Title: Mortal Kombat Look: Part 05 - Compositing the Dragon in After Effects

Welcome back to the fifth and final section of the Mortal Kombat series,
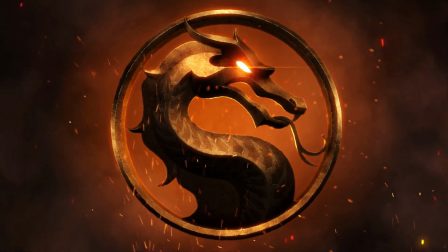(0:04)
where we're exploring how to create this look using both Boris effects and other software.
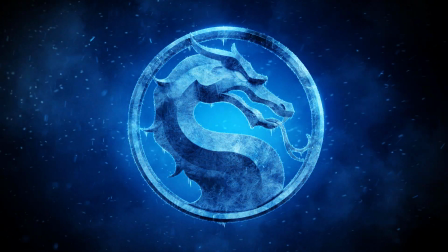(0:09)
I'm going to walk you through how I used Boris Continuum Complete and Sapphire in After Effects to create the final composite. So let's get started.
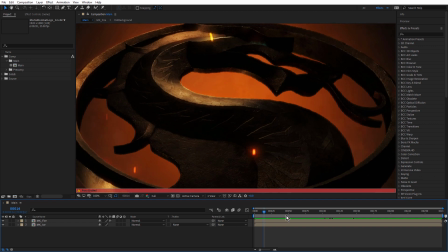(0:23)
So here in the main composition, I've divided the animation up into a fire comp and an ice comp.
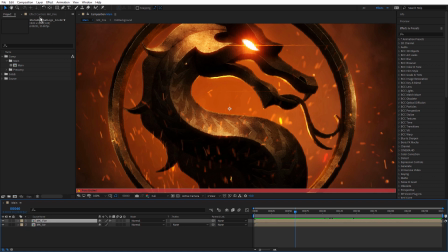(0:31)
And to the fire comp, I've applied Sapphire wipe clouds. This is a transition, and I've keyframed wipe %. So when we get to about 150 frames or just before,
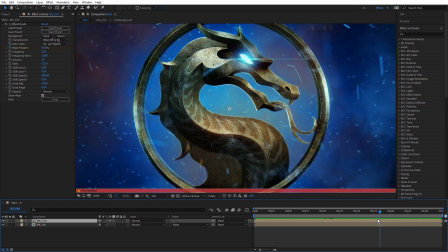(0:45)
the transition commences and it wipes off the fire dragon and wipes on the ice dragon. That was a really useful transition for this because I've got these particle sort of smoky clouds in the background, and wipe clouds is the same kind of fractal look.
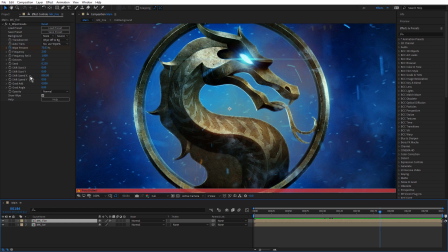(1:04)
And with a shift speed of 800 on the X, the wipe is going from left to right. So it really fits in nicely with this look and makes it pretty seamless.
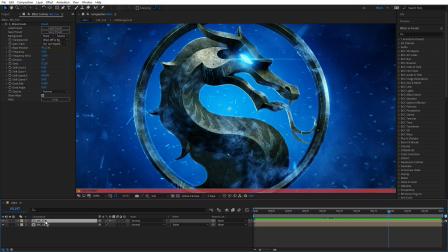(1:17)
So what we'll do first is we'll just go into the fire composition and talk about that, and then we'll look at the ice composition.
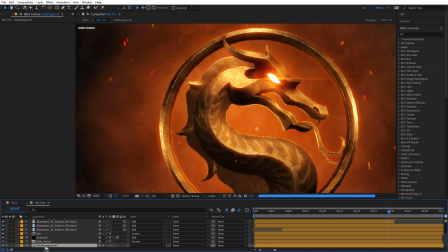(1:25)
I just double click there and come right down to the background, and I'll open up this hot background composition.
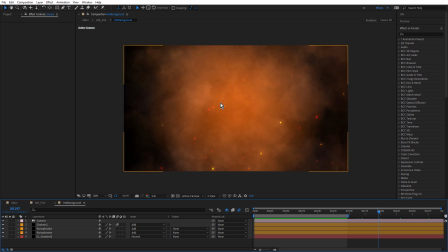(1:34)
So this is the base for the background, and let's start from the bottom. At the bottom, I've got Sapphire gradient, S gradient, and I've got an inner color just with this sort of burnt orange.
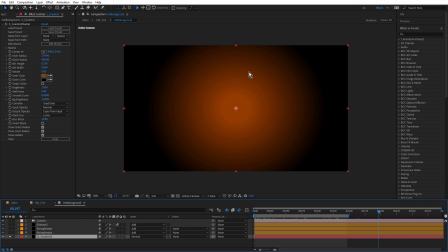(1:45)
We're just going to solo that, and we get that look there.
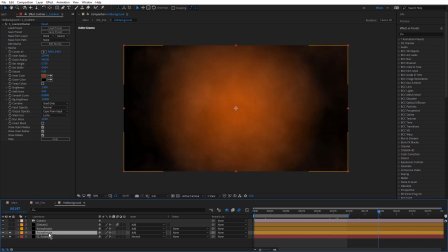(1:49)
We'll turn that on and off again in a moment. Above that, we have some rising smoke, and this is BCC particle illusion. Let me just click to launch particle illusion.
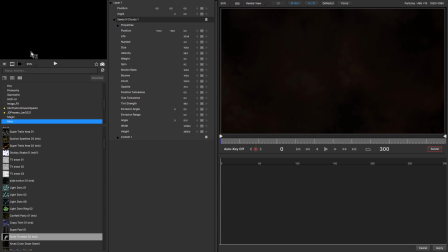(2:00)
Now, this rising smoke is based on a preset, and particle illusion ships with thousands of presets, so they're always a good place to start. If I just click in search emitters and type in seed, this is based on the seed and clouds.
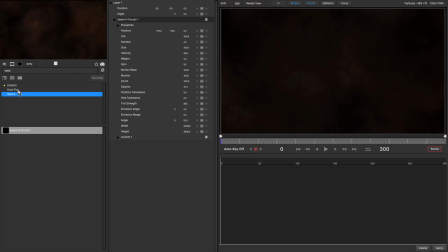(2:15)
I just need to, let's see, click on dust and fog, and there it is there. That's seed and clouds. So that's a preset that ships with particle illusion.
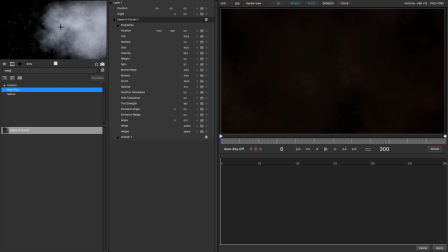(2:26)
I've just come in and turned off the seeds and just made a few adjustments to the clouds to make this rising smoke.
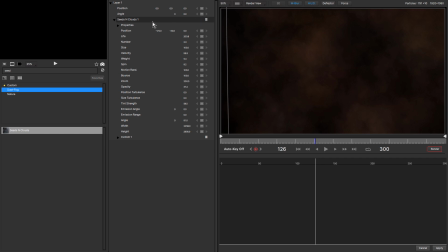(2:37)
And once you've modified a preset, it's really easy just to come up to the hamburger menu for the emitter and click,
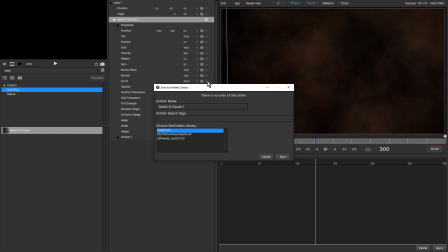(2:44)
and you can choose to save to emitter library. That's always a good thing to do when you've made adjustments to an emitter. You can just grab it as a preset next time.
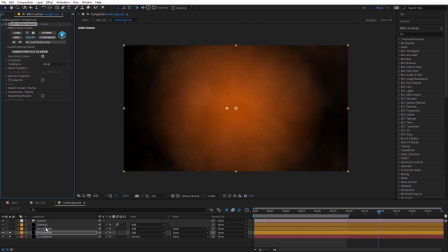(2:53)
I'm just going to cancel that. And above rising smoke is another duplicate of rising smoke, just with the add blend mode.
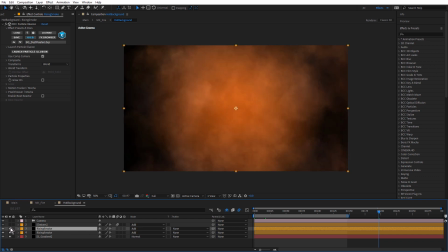(3:03)
And that just makes the smoke a little more obvious.
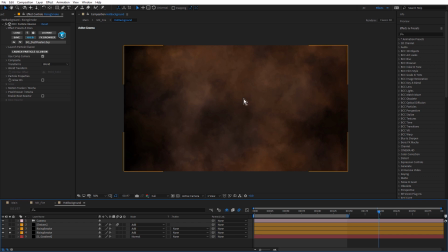(3:10)
If I turn off S gradient, you can see we don't get that nice bright orange sort of central area.
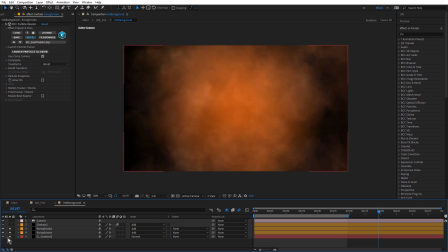(3:16)
And that's really important for the overall look. Above that, we have embers.
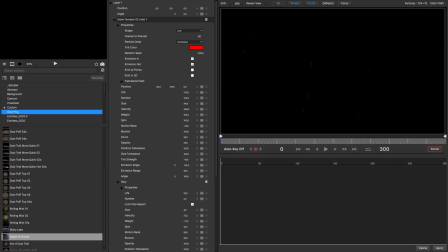(3:22)
And embers is also particle illusion. Just a few rising embers, and these are also based on a preset. In this case, it was the Snow Tornado preset. Just made a few adjustments to that.
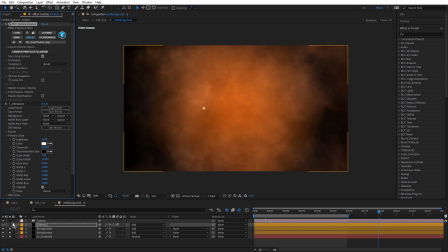(3:37)
And you'll notice also that I've applied Ultra Glow. Let me just turn that on and turn Ultra Glow off.
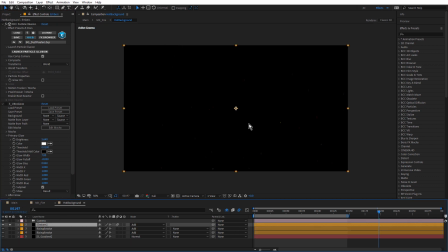(3:46)
Just hide these ones for a moment. So there's my embers. They're fairly difficult to see. Now, BCC particle illusion does have its own built-in glow, and in many cases this is perfect just for giving a little bit of extra glow. If I turn that on, you can see these parameters become available.
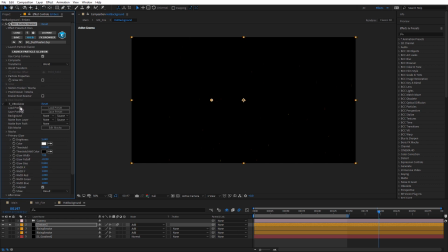(4:05)
But if you have Boris Effects Suite, as I do, then you have access to Sapphire, and Sapphire Ultra Glow is really my go-to glow effect. So rather than using the built-in glow, I just applied Sapphire Ultra Glow, and this really helps these stand out.
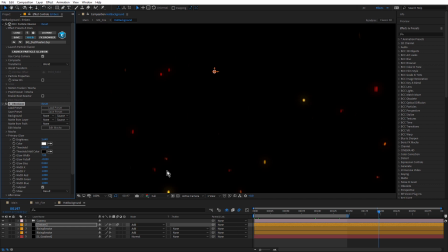(4:20)
Get a lovely soft glow around them, and they're nice and bright. If I turn it on and off, see what a difference that makes. Get this nice hot core and this nice outer glow.
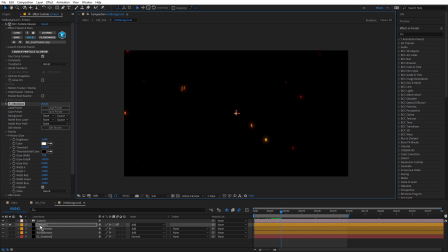(4:39)
So that's Sapphire Ultra Glow on particle illusion.
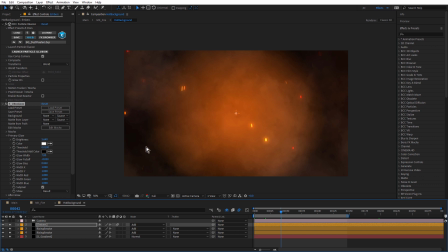(4:45)
And embers, rising smoke, and S gradient. Now, above that we have a camera. Particle illusion is a 3D particle system, and that means you can use the After Effects camera when you're working in After Effects. With Ember selected, you can see up here that Use Comp Camera is checked. And if we just come back to Cinema 4D,
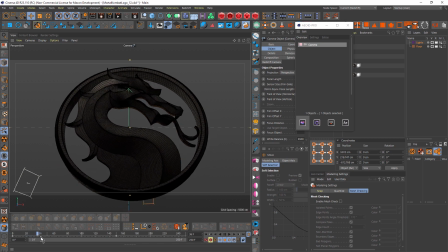(5:06)
if you've watched the previous tutorial, you'll know that I added a few keyframes to the Z position of the camera.
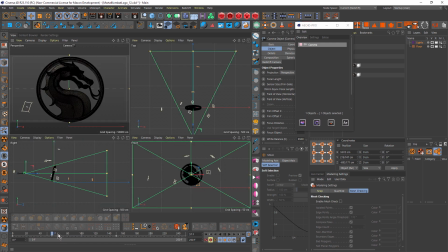(5:15)
We just go up to our 4 views here. You can see how the camera is pulling back. And I want the particles in After Effects to respond to that camera. Now, to get the camera across to After Effects, I could have used Cineware, but I actually prefer the aescripts.com plugin,
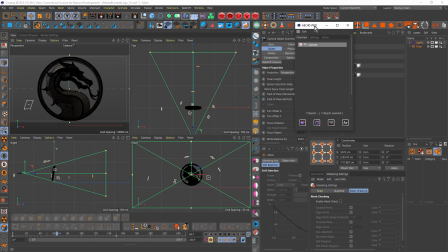(5:35)
AEC4D Pro. For me, this is a more robust, feature-rich Cinema 4D plugin for After Effects, and I definitely get more predictable results. And I have a camera in this scene, obviously, so all I have to come down to is this button on the left, Export Layers, and click.
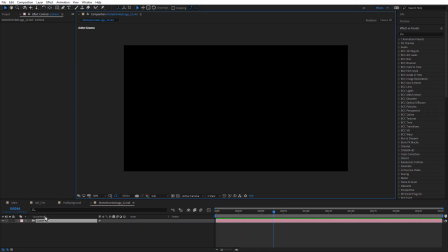(5:52)
It takes me across to After Effects, makes a new comp, and if I hit the U key, you can see there's all of my keyframes. That's exactly what I did. So let me just close that up.
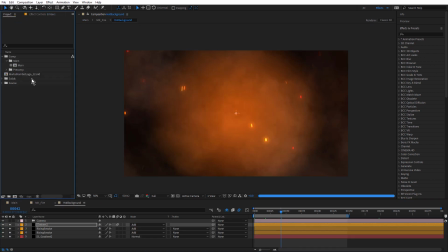(6:03)
I'm going to come up here and just remove that. There's all my keyframes. And if we just do a quick preview, notice how we're up close to the particles in the clouds at the beginning, or the smoke, and then we pull back.
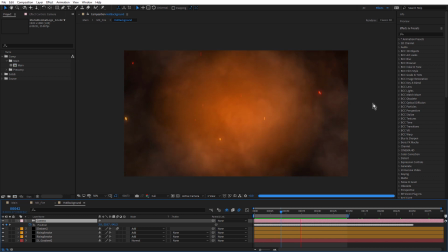(6:25)
So my 3D particle illusion particles are reacting to the After Effects camera. And that's important because you want your particles to feel integrated into your overall look. So that's the hot background.
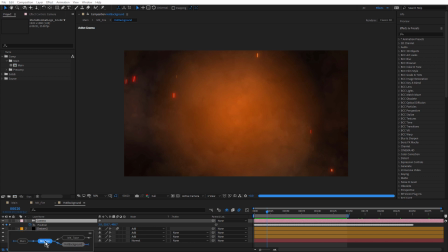(6:39)
I'm going to hit the Tab key and just use my left arrow key to come back to MK Fire, hit the space bar to open that up.
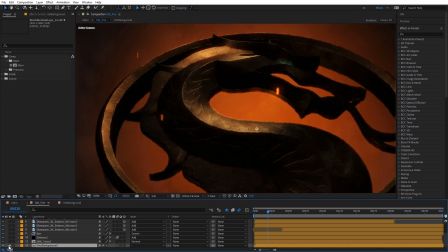(6:48)
Okay, so I've got my hot background,
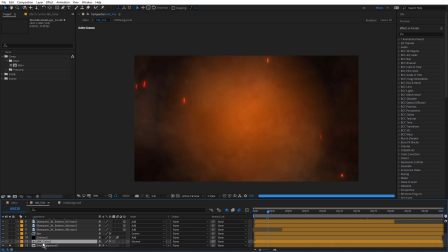(6:51)
and above that we have this MK2 Ice, and this is the Mortal Kombat dragon.
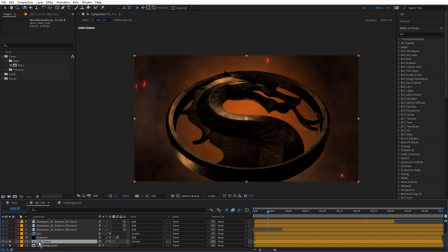(6:58)
And it's called to Ice because this is the one that animates to the ice look. Let me just double click that.
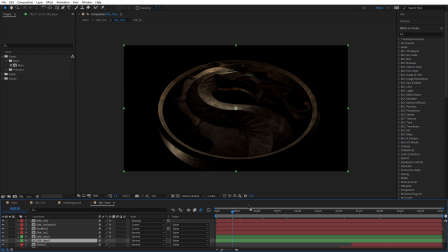(7:04)
And we're going to take a good look at this composition when we look at the ice treatment, because not much really happens to the dragon on the first half of the animation. It all happens from about frame 150, and that's when it starts to turn to ice.
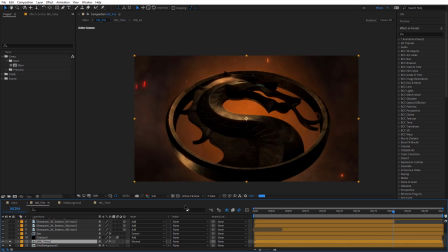(7:19)
So we'll take a look at that in a moment. Shift Escape to come back to the previous comp.
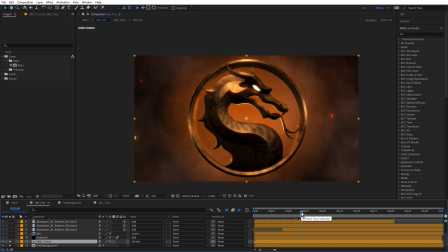(7:25)
And we'll just come back to about 75. Okay, so I'm up to my Effect Controls panel. Let's take a look at some of the effects I've used in here.
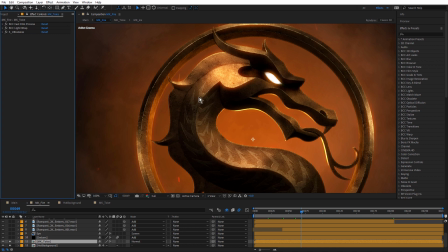(7:36)
And these effects have been added to integrate this 3D layer more effectively into this background. I'm going to turn these off. So there's the rendered 3D object. To that I've applied BCC Fast Film Process. Let's turn that on.
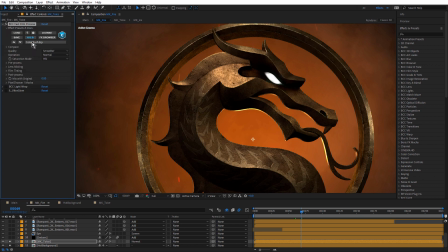(7:56)
And I've actually used a preset here. If I click just here, you can see there's a lot of different presets. I ended up using this one, Color Push, and it crushed the luminance a fair bit, but it added this nice warm effect to it.